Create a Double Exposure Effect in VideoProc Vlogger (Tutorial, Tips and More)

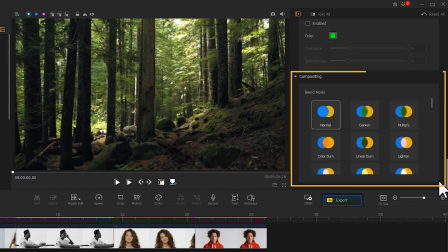4:23 We then scroll down to the compositing area. Select the screen blend mode for it.
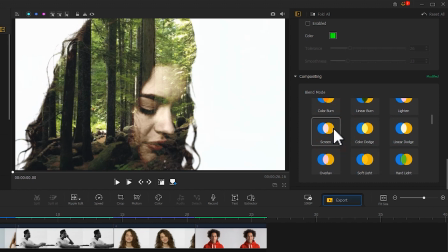4:31 In a preview window, we can see the effect of double exposure. If you want to adjust the content of the exposure scene, you can continue to adjust the specific parameters in a transform until you get what you want.
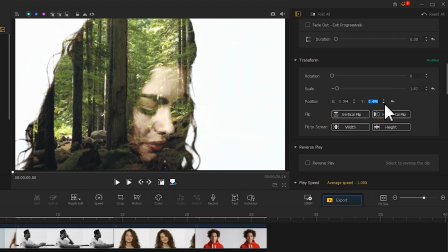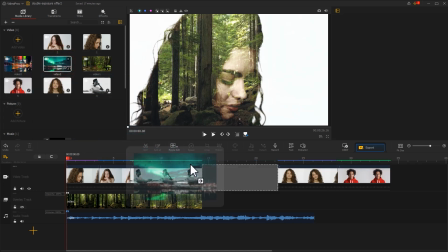4:51 Let's continue dragging the different landscape clips onto the overlay track. We finish edit with the same method.
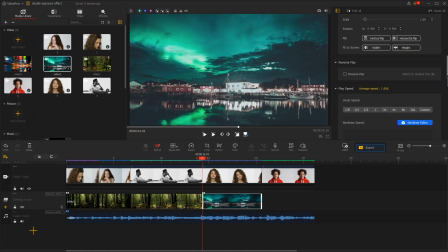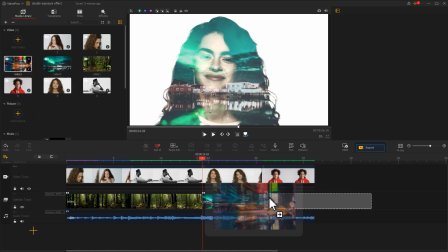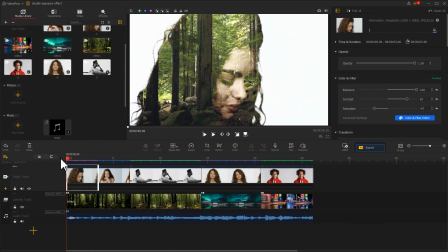5:07 Now you get this effect.
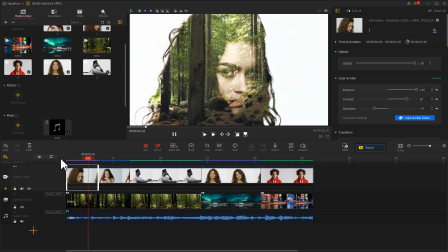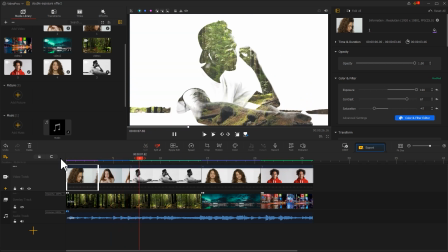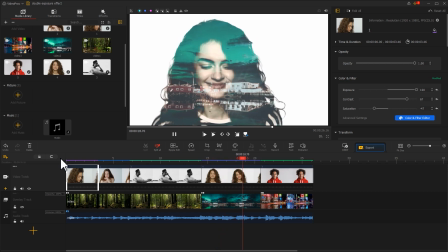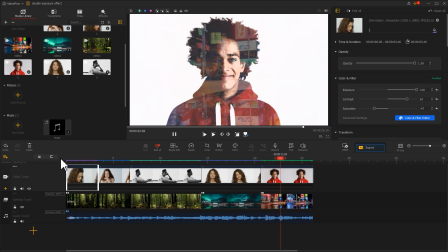5:31 joy to every room.
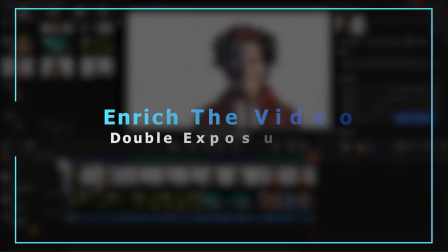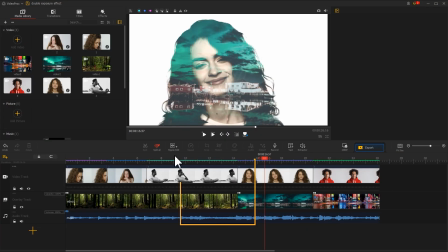5:42 Through the preview of this effect, you can feel a noticeable progressive sense of the music here. And since there is a transition in the image at the same time, we add a bird flying picture and a sound effect of the bird flapping its wings.
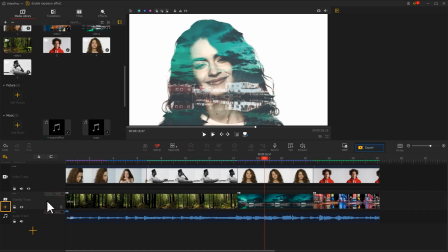5:57 Find the plus icon in the far left of the overlay track. Click it to add a new track.
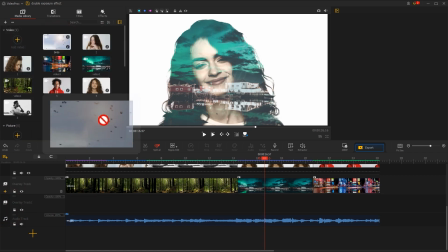6:03 Then drag down the bird flying material. Adjust the size of the screen to fit your screen.
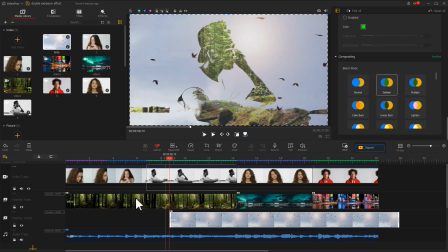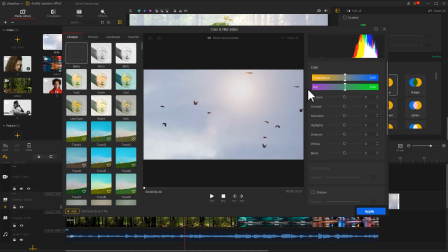6:16 We click on the color icon again. Use a high contrast effect to bring out the silhouette effect of the birds.
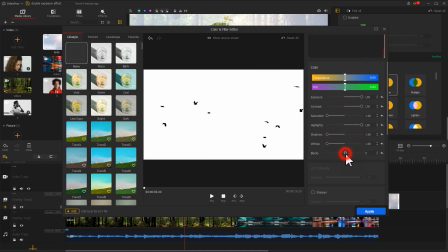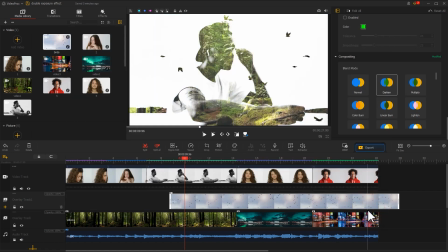6:32 Click Apply to return to the main interface. Let's preview.
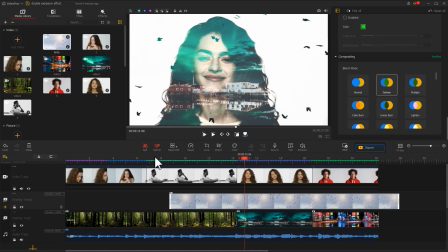6:42 And we will find that the speed of the flying birds is a bit of slow, but that's fine. We can directly find the play speed property in Inspector. Click on the value to increase the speed directly.
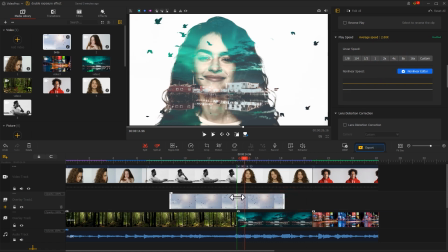6:57 Then adjust the duration to finish editing it. For the screen image, we add a new audio track.
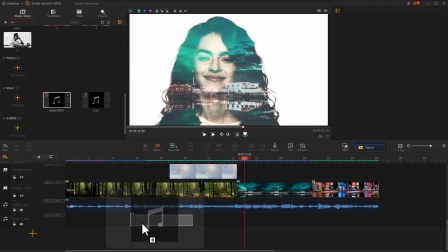7:06 Drag the sound effect onto the track. Adjust the value in Inspector.
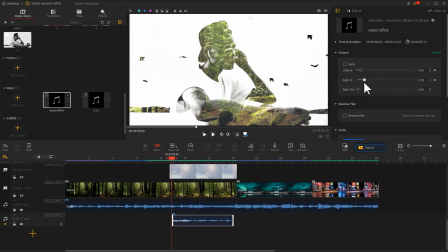7:13 Then add a fade in and fade out effect to it. This will blend with the background music even better.
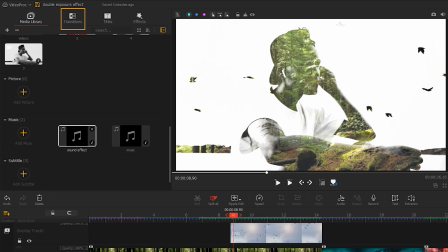7:19 At the end, we find a transition icon at the top left. Click on it to open the panel.
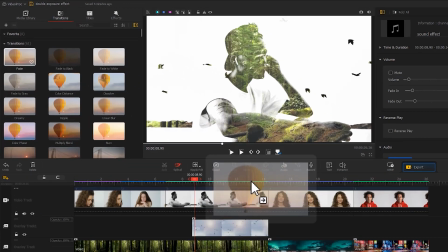7:25 Find a fade transition. Drag it to the timeline. Adjust the duration with the mouse.
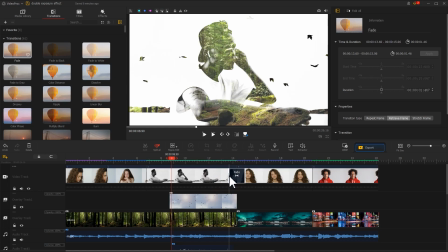7:33 That's all for the editing.
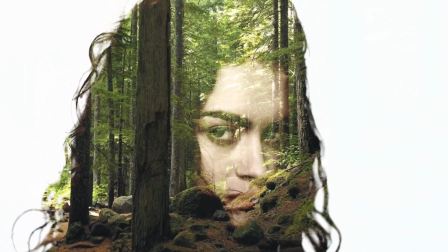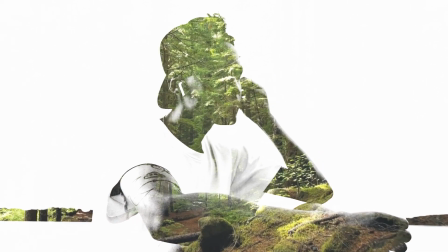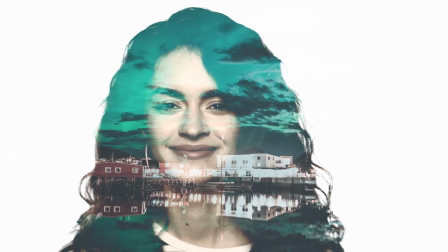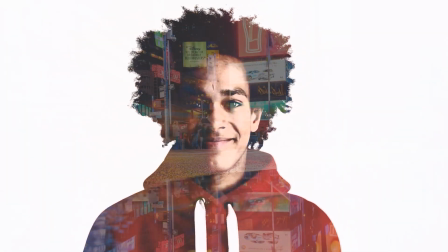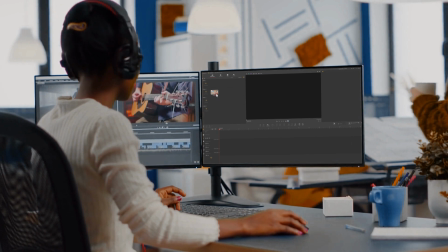8:02 Well, this is the end for today's tutorial, and you can try to apply the effect to different scenes.
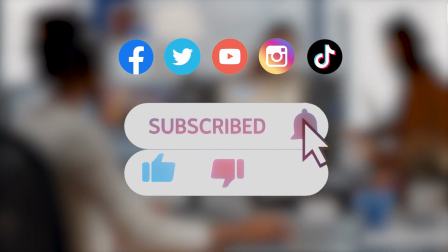8:08 Don't forget to click that subscribe button to subscribe channel if you haven't yet. And we'll see you soon in our next video.
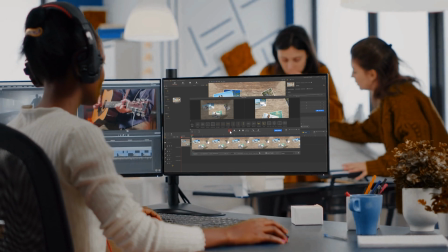8:15 Hope you enjoy. Bye bye!